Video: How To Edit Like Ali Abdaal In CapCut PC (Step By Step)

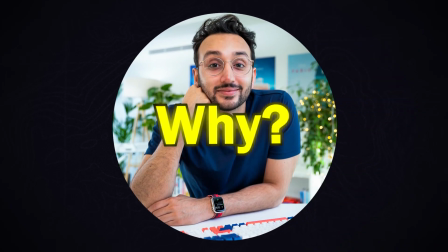[0:00]
this video, we want to break down Ali Abdaal's style. Why? Because his style can create great engagement with your audience. If you want to create your personal page, or if your client says, "I want the same style as him," then this video is for you, my friend.
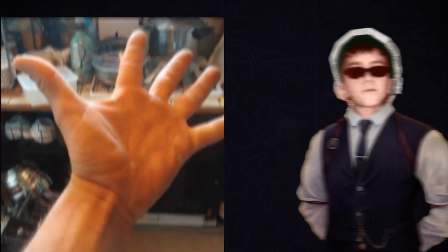[0:14]
I will explain all of his style in 5 steps. Step 1. Why are his videos different?
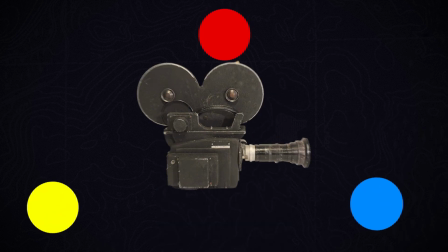[0:21]
The first thing is he puts his camera at eye level. We have 3 angles for shooting video: high angle, low angle, and eye level.
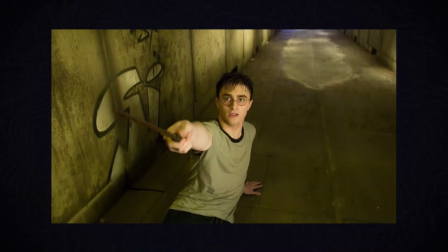[0:29]
Let me explain them to you. High angle. This is when the camera is positioned above the subject, making them appear smaller or weaker.
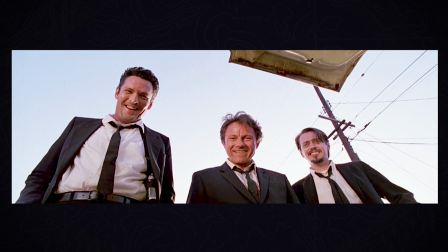[0:37]
Low angle. A shot from below the subject, giving them a powerful or dominant look.
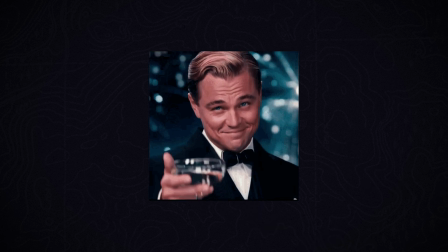[0:42]
Eye level. The camera is at the subject's eye height, making viewers feel close and connected to them.
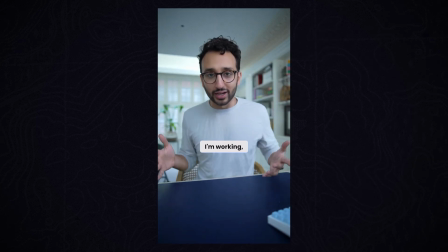[0:48]
And when he sits in front of the camera, he sits close, so you feel very close to him. You may not notice this, but it's important in social media to make viewers feel more comfortable and closer to you.
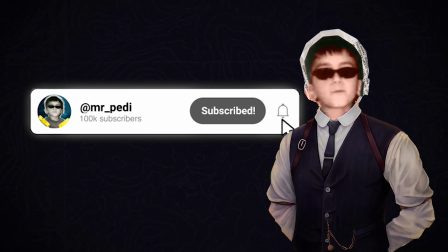[1:01]
Before we go on, make sure to like the video, subscribe, and hit the bell icon to stay tuned for new CapCut tutorials.
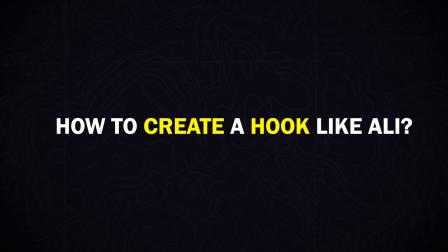[1:07]
Step 2. How to create a hook like Ali. Usually, his hooks are about 2 seconds long.
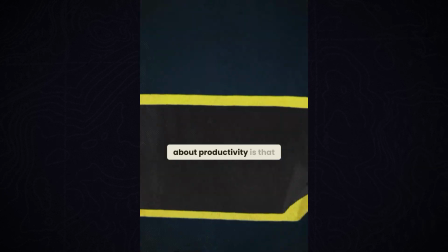[1:13]
He says something or asks a question based on his book, and after that, he shows you a collage-style animation. Let's break down some of his hook styles. Let me open CapCut. So imagine he said his sentence. Add his video to the timeline and duplicate it. Select the second layer. On the right side, go to Remove Background and use Auto Removal.
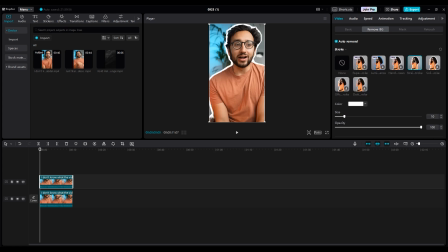[1:36]
You can add a stroke effect if you want, but let's save that for another tutorial. Create a keyframe at the beginning of the video for position. Then move a little further along and lower him slightly.
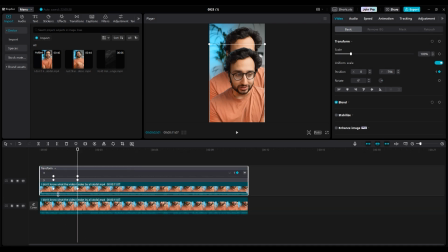[1:53]
Right-click on it, choose Show Keyframe Animation, select the second keyframe, and use Auto Curve.
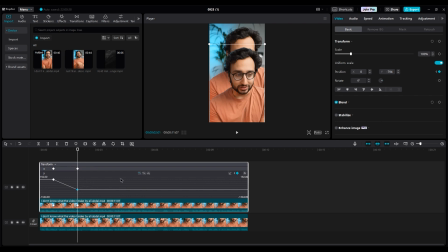[1:59]
Drag it to the left to make the movement smoother.
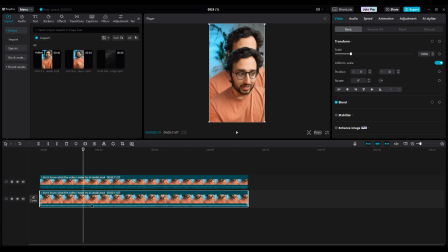[2:06]
Now hide the Show Keyframe option. Press Ctrl plus C to copy the layer.
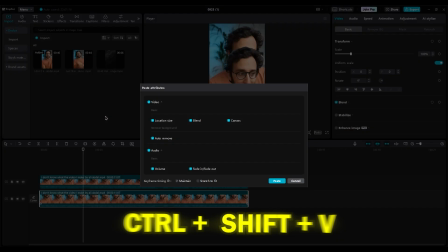[2:11]
Right-click on the first layer and choose Paste Attributes, but remember to uncheck Auto Remove, since we don't want to remove the background again.
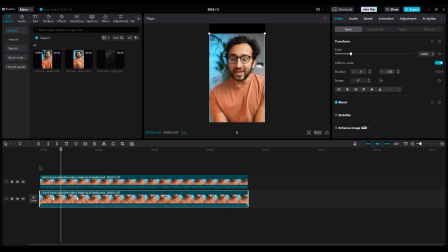[2:18]
As you can see, both layers now move down. Now add a background with motion and duplicate it.
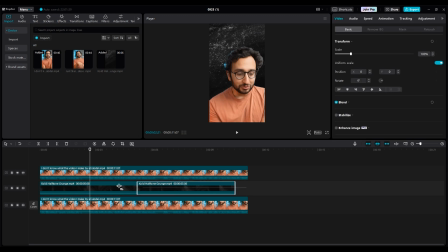[2:29]
Select both layers and create a compound clip. On the right side, go to the mask option and choose a horizontal mask. Rotate it slightly, then create a keyframe on position.
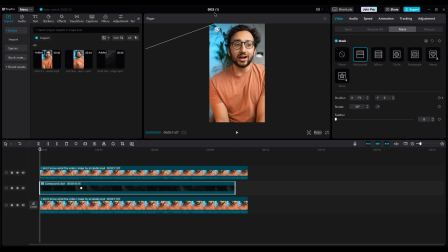[2:47]
Move the playhead to the beginning of the timeline and push it up. Now, you'll have something like this. To improve it, sync the animation timing with Ali's movement. Use Auto Curve like you did with his layers.
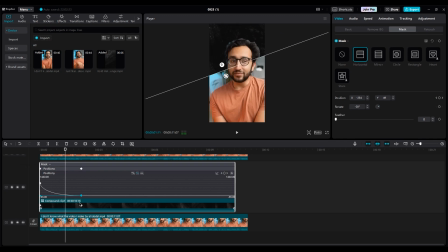[3:02]
As you can see, Ali moves with a slight delay, so move the first keyframe to the right side. Now both animations are synced. Finally, you can add your title or icons here.
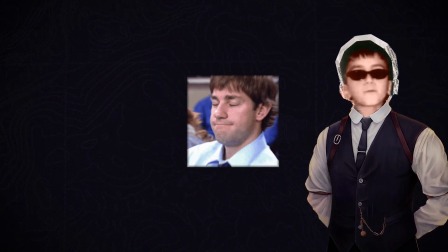[3:18]
As we are editors, we all want to learn new things and improve our craft. So, if you're looking to improve your storytelling or boost your creativity, both of which are essential for video editing, then SkillShare is the perfect platform for you.
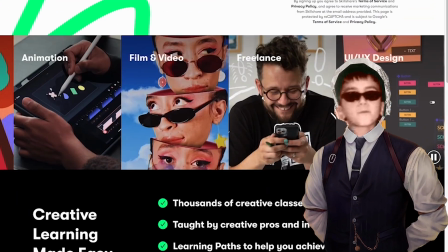[3:32]
It's the biggest online learning community for creatives, offering classes on everything from illustration,
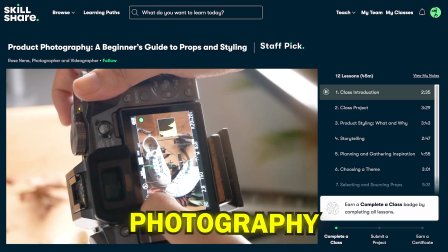[3:38]
productivity, photography, logo designing, to music.
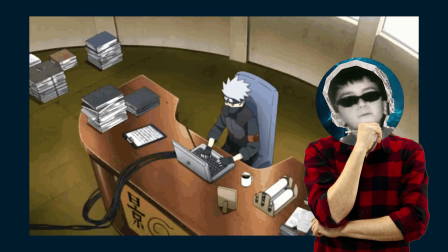[3:43]
As a YouTuber, I'm always looking to improve my skills in scripting and everything that goes into making better content.
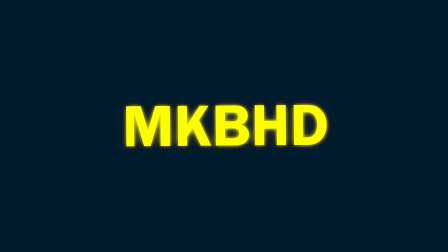[3:49]
I found out that Marques, or as you might know him from his channel MKBHD, has a course where he shows how he scripts and creates his videos.
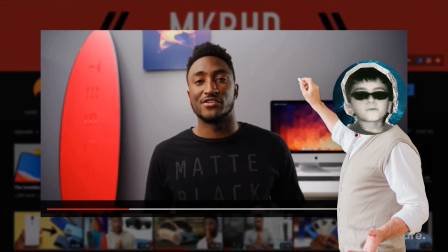[3:58]
Since he's such a successful YouTuber, what better way to learn than from one of the best? Joining his class was great. It helped me learn how to find the best ideas, improve my editing, and create even better content.